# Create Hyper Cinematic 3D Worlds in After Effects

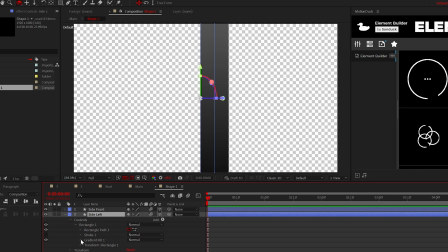4:06 However, it may take a bit of trial and error to dial in the exact look that you want.
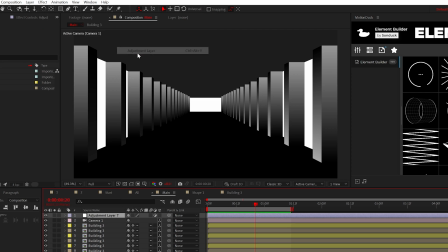4:11 But moving forward, let's expand on the look by creating an adjustment layer and adding the noise effect.
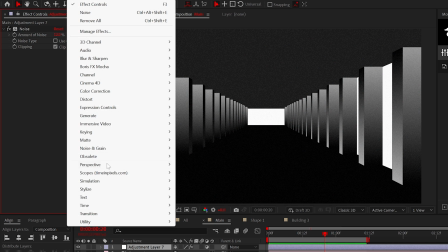4:16 I like to set this effect to around 12%, and to follow up, we can also add the posterize effect and slightly adjust it.
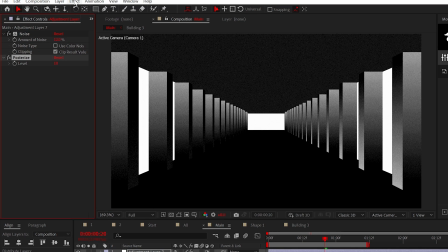4:23 And you can also add the posterize time effect from time.
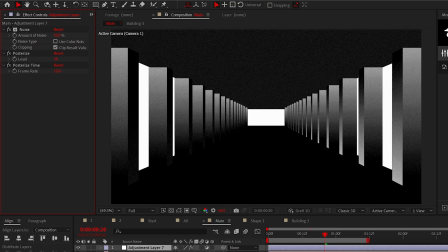4:27 Set this number to half of the frame rate of your composition to give your scene a stop motion effect.
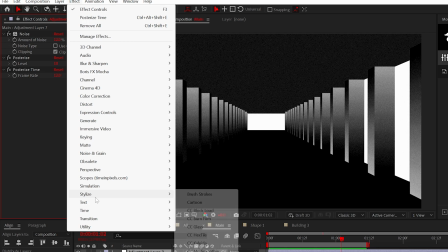4:32 And now for the important effect, add glow from stylize.
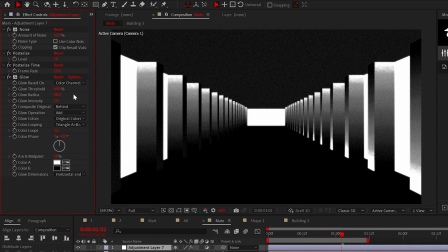4:37 Set the glow irradiance to around 50 and then duplicate the effect.
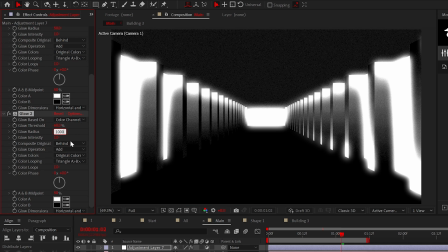4:41 Set the glow irradiance to 1000 on that duplicate layer, and now your scene is really coming together.
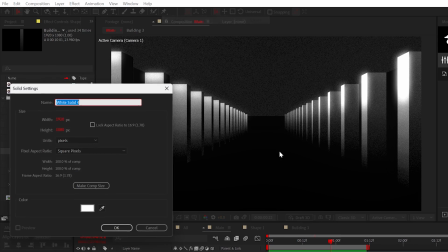4:47 And another thing to look at is the background. You can go ahead and create a solid layer and add the gradient and ramp effect to it.
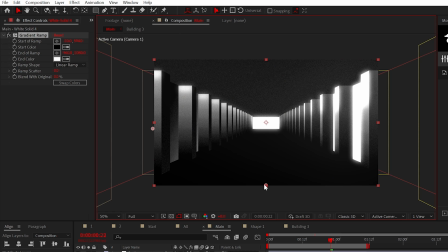4:54 Just move the points around and place the white point in the area where you want the light to be coming from.
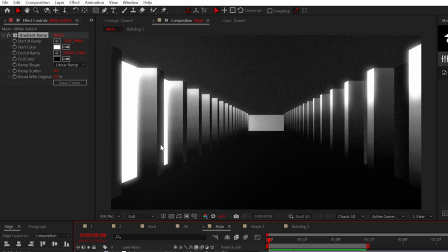5:00 The glow effect is going to give the white areas of your scene a hazy effect. And overall, these are my steps for creating a cool 3D scene.
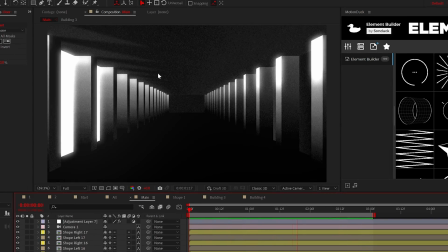5:07 I've also added optional shadows to the roof. And if you want to learn these, you can download the project file to break this down on your own if you like.
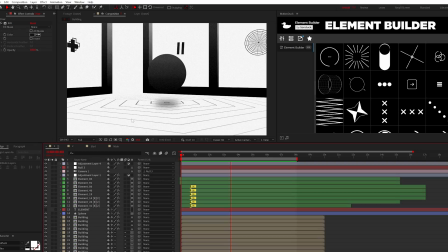5:14 However, for now, I want to move on to this other scene as there's other concepts you need to know to expand on the topic of creating 3D worlds.
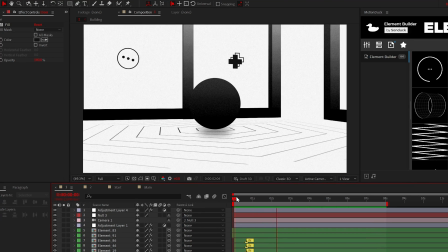5:23 This scene goes into advanced camera movement and how to build a scene in a 360 view.
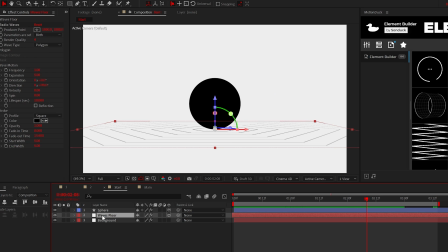5:28 So starting this off, I have a background, a solid floor layer with the radio waves effect, and a bouncing 2D circle.
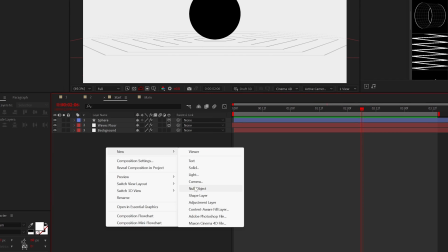5:36 And as stated, you can get the project file for free if you like, but we'll go ahead and create our camera, and we'll want to animate this along a singular point in the middle of the composition.
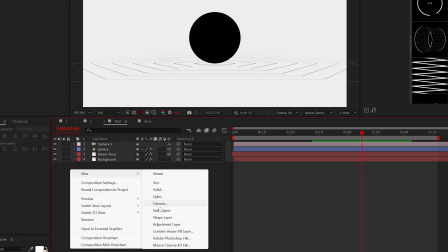5:45 So in addition, go ahead and create a null object and parent the camera to the null.
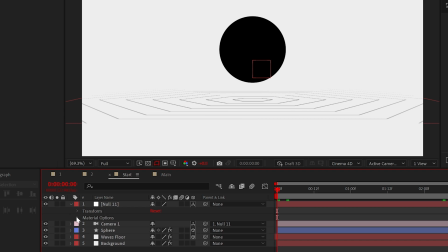5:50 And of course, make that null object a 3D layer, and then you can animate the Y rotation.
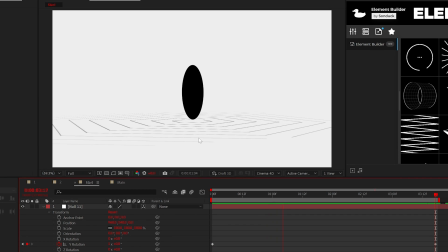5:55 Then the camera will rotate around the scene.
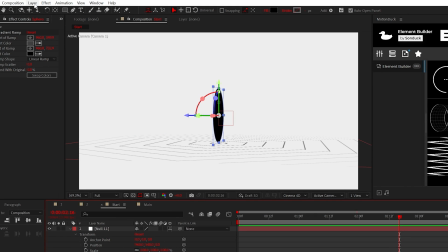5:58 If you want to have your object facing the camera the entire time, go to Layer, Transform, and click Auto Orient.
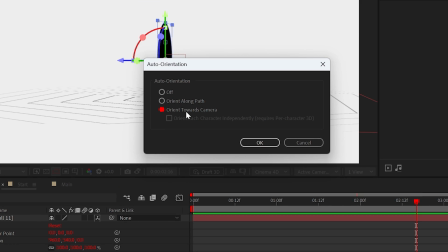6:05 Then select Orient towards camera and click OK.
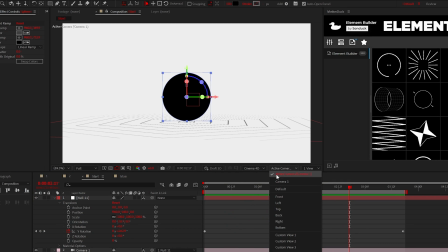6:08 Now the camera will rotate around the scene and you can view the motion path with the top view.
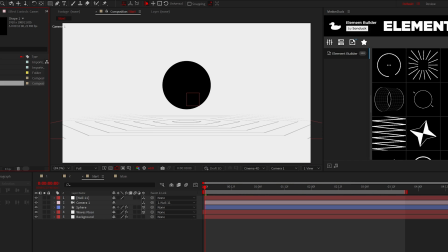6:15 So now we can place objects in 3D space.
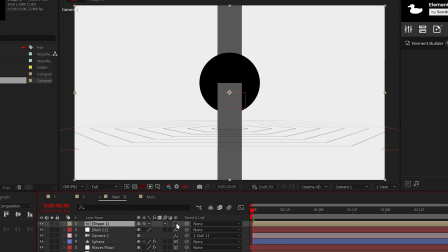6:18 So we can use, say, the rectangle that we created, again, the 3D rectangle, and be sure to make it 3D in your composition and continuously rasterize it.
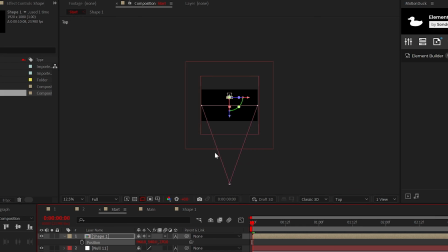6:27 Then by using the top view, we can push this forward or back in Z space, just behind the camera. Then we can create duplicates and move them around the scene as we see fit. This technique also works great for 2D objects.
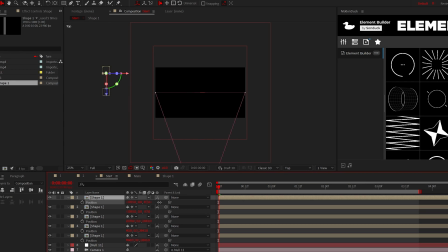6:41 So for example, you can place in other graphics or even build a city if you have those vector objects.
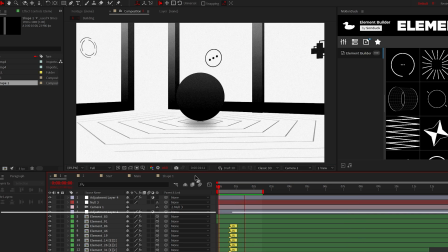6:46 But nonetheless, with all these techniques shown in this tutorial, you can create a cinematic 3D scene here in After Effects.